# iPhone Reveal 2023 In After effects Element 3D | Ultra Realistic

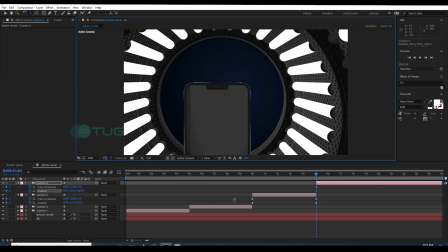401s
Alright, for the final settlement, I'm gonna make it as the camera drive through the tunnel and phone appear.
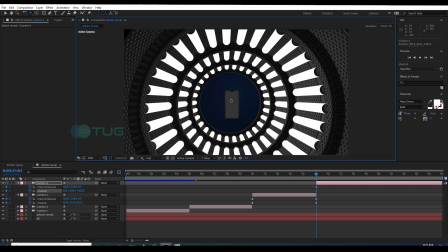409s
So you can try various ways,
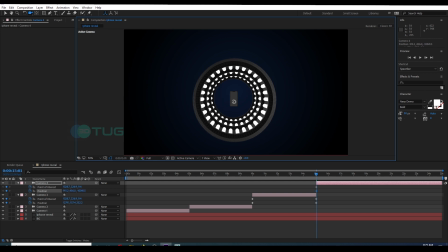415s
like something rotating while camera moving and more things, more movements that will be make it more look cinematic.
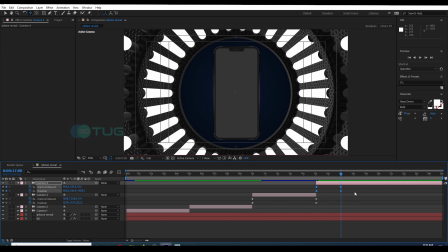432s
To adjust the camera movement smoothly, you can go to speed graph and click on here and go to speed graph.
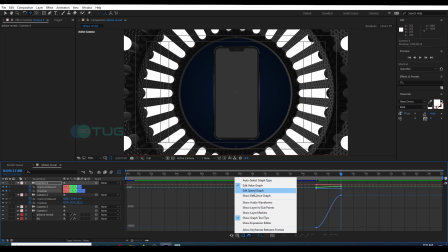446s
Right, you can see two curves.
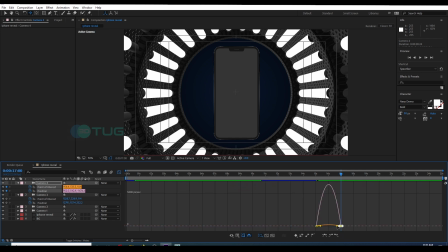449s
Click on the, so two curves are representing that from your first key and the next key. So you can adjust the curves and so the movement will be more smooth.
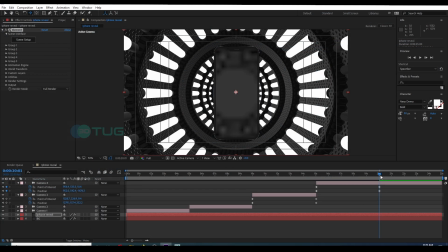466s
Alright, next I'm gonna give a small rotating animation to the phone,
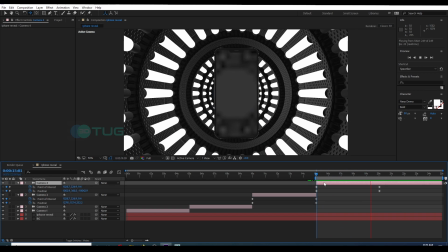471s
so it's like something revealing in the settlement.
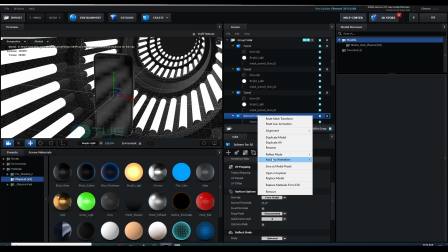475s
So go to scene setup and click on the iPhone, then right click and give a channel.
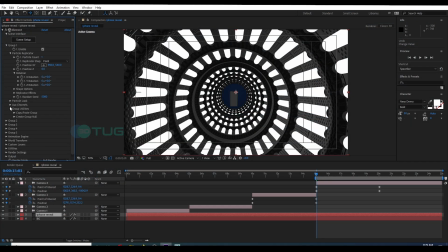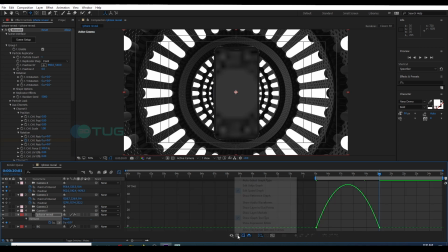497s
Same as again, so here I'm gonna again adjust the movement. I'm gonna use the speed graph. Now I'm gonna add the depth of field, like it's really actual shoot.
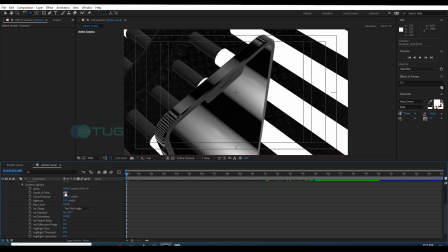510s
To do that, I'm gonna turn on the depth of field. So in Element 3D we have an indicator that where the focus part and where the defocus part is. So and render settings and next depth of field, EOF mode, and select focus indicator.
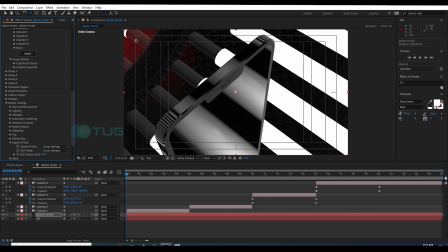525s
As you can see in the red part, that's the focus area, and the non-red parts
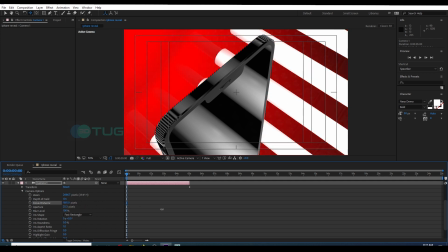532s
will be in D. So get that red part where you need to get the focus area.
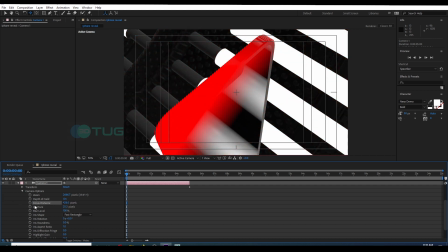540s
So now I'm going to do that by adding two keyframes. Alright, so I'm going to continue this same method for the other cameras also.
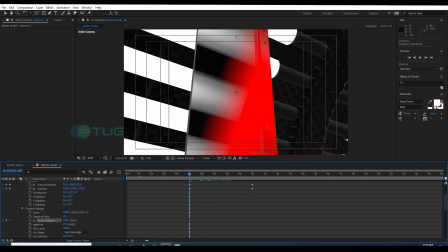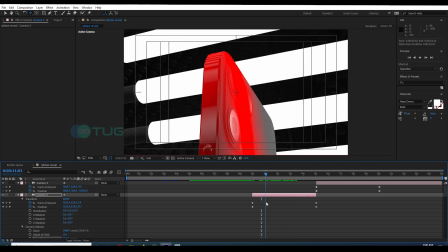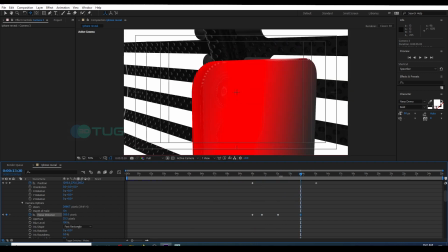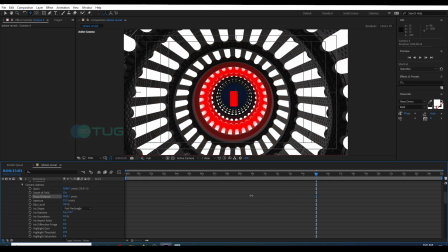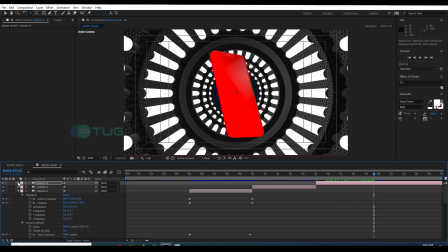584s
Alright, after doing all those, so now we're gonna see how it actually looks like.
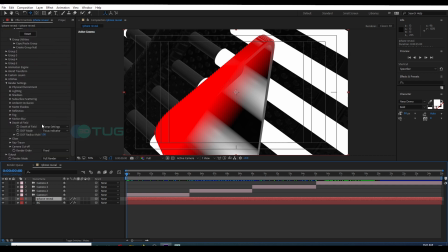589s
So back to Element 3D and depth of field, go to DOF mode and select pixel blur. and adjust the aperture for the focus range.
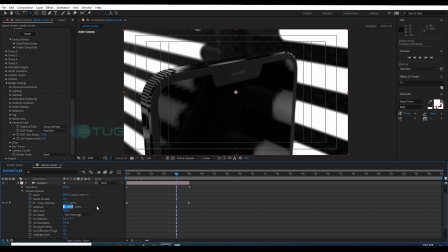606s
Also try to go with the lens as you are. If you are in 35 mm, how the 35 mm will going to look like in blur, in focus, and how the defocus is going to look like.
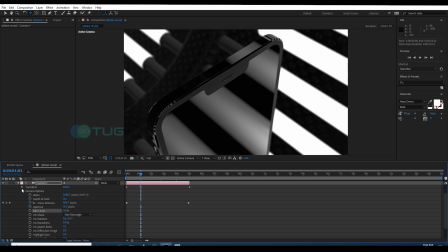620s
So go through those. So by going through those, you will get you have recorded using actual camera. So that's another pro tip for to get make it more cinematic. All right, I'm going to do more tweaks on the focus distance.
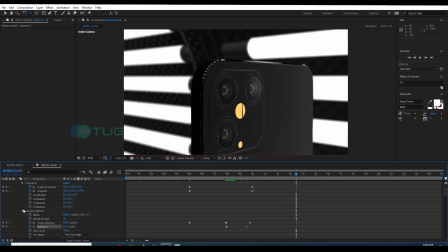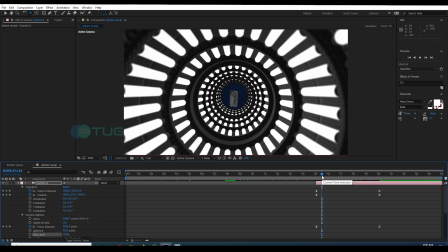646s
Now I'm going to add the lights to be eliminated.
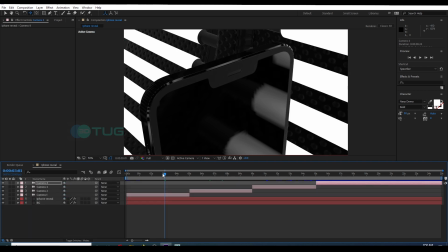650s
So to do that, I'm going to go to element 3D, and in the render settings you can find glow,
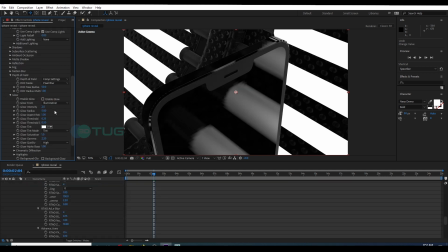656s
and in glow click enable glow, click on enable glow.
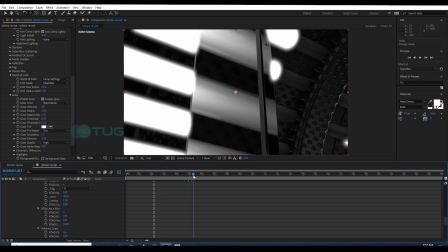663s
Then you have some settings, go through those.
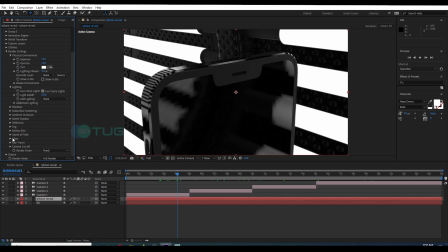671s
You can see in the display the reflection is very blurred and it's not in the level we want. Again, go to the element 3D, in the render settings reflection, and go to the output settings and add more count to super sampling and anti-aliasing.
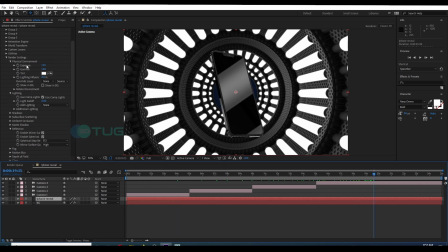689s
So those will give more sharp edges, fine reflections, details.
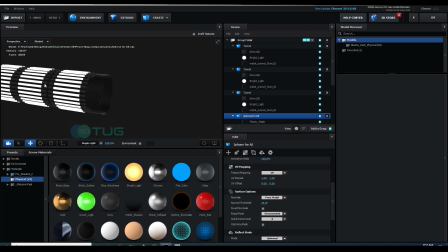695s
Okay, all right, so I have seen a background problem, so I'm seeing the background, so I'm gonna extend the tunnel.
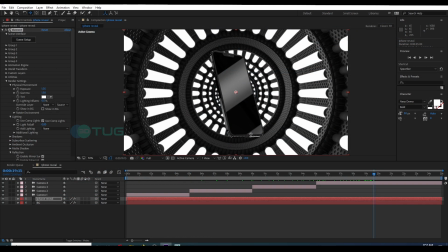703s
So I'm gonna duplicate and put it in the back,
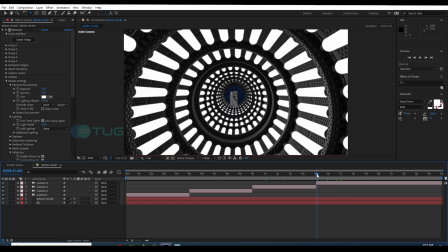708s
so in the final shot it will see like it's like an infinity hole full of lights.
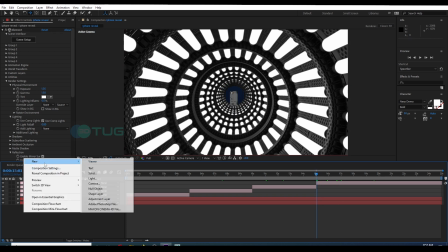713s
All right, so far so good.
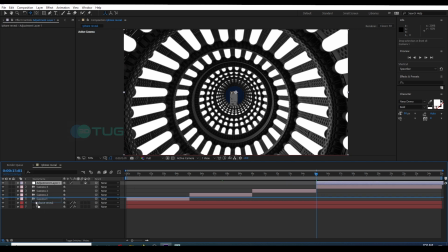715s
So I'm gonna add an extra effect to look like we are going so fast through the tunnel.
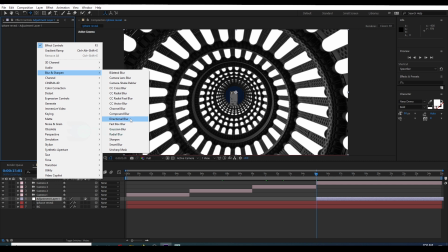723s
So I'm gonna put an adjustment layer and radial blur. So then
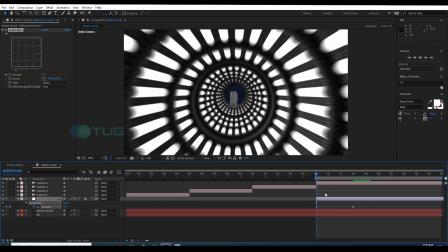731s
after the tweaks and I'm gonna turn on the motion blur.
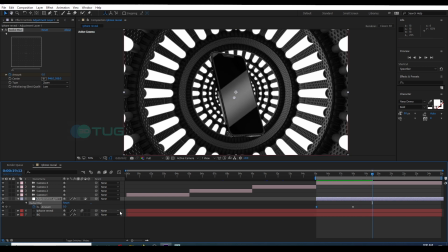734s
Remember to turn on the motion blur on your layers also, then the tip on above.
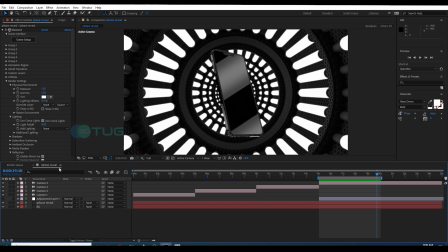743s
Alright, next I'm gonna add something to the display. So I'm gonna create a new composition
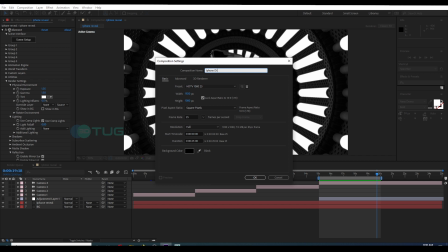751s
according to the resolution of the display, and I'm gonna animate a logo, 3D tag logo.
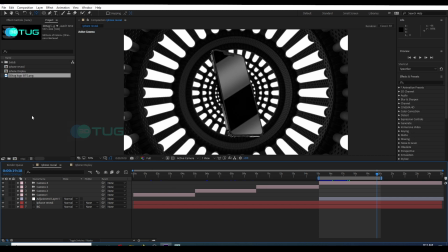759s
I have created the logo reveal, so I'm gonna bring that iPhone display composition into the reveal, our main composition. All right, then I'm gonna go to custom layers and select the iPhone display layer.
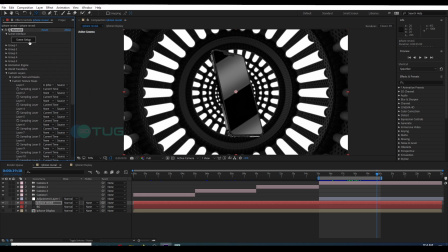778s
Select on custom textures and again go to scene setup, control click on the display,
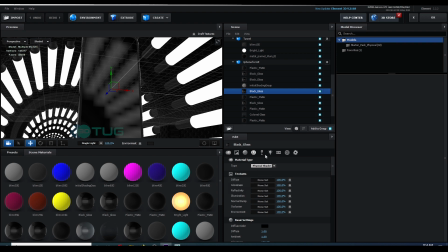786s
so it will automatically select the material, and go to the diffuse,
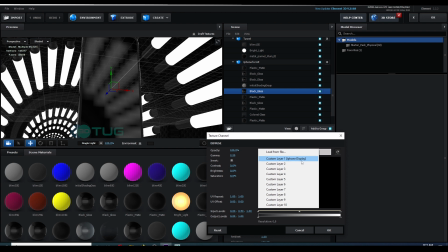792s
then go to the drop down and you can select the texture channel.
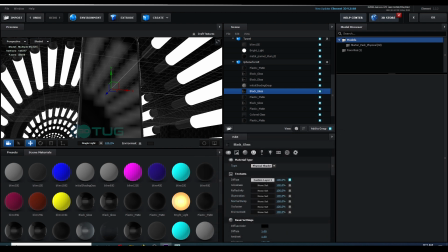797s
So now there is no animation, no display is showing.
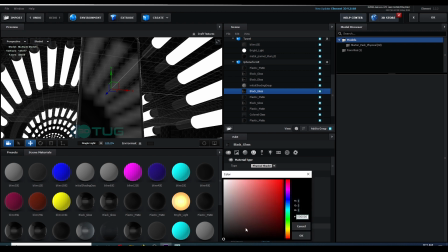801s
So to do that, your diffuse color is on black, we have to make it white, so it only reacts in white. So turn the color into white.
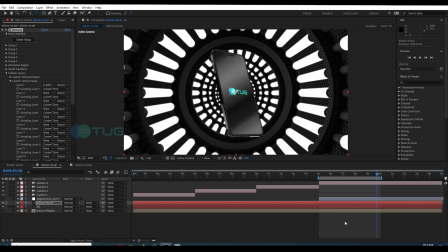813s
All right, now I'm gonna adjust the animation a little bit more and the timing to make it exactly pop up when the turning.
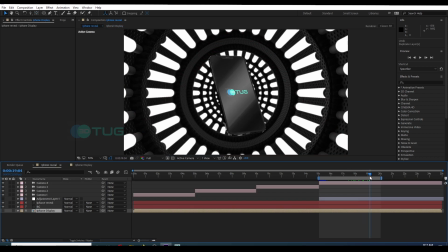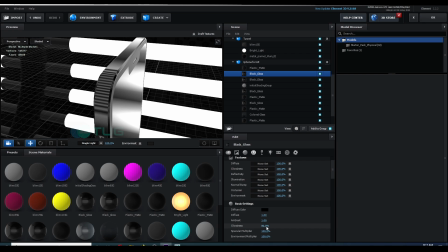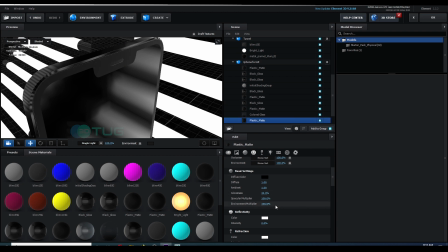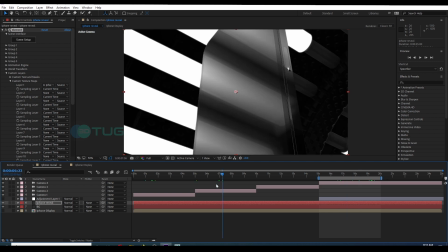850s
Alright, so we have our iPhone reveal. So you can do more things and more various things.
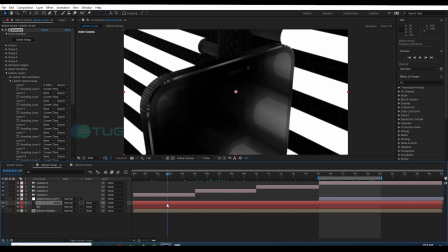859s
You can get this 3D modeling by going to 3dtunnel.com, and this 3D iPhone model tunnel thing is available there.
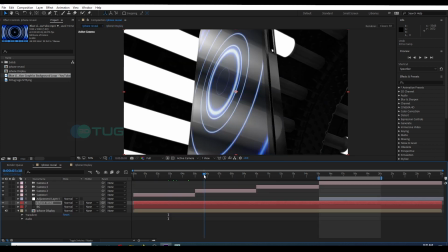867s
So go there and check that out also, and hope you guys enjoyed. Comment your thoughts, what you want next, and what are the problems you have faced.
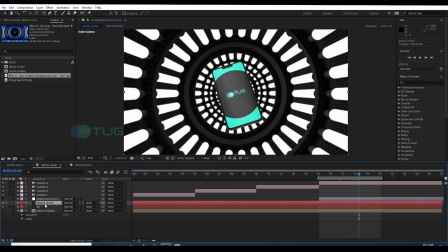876s
So see you next time.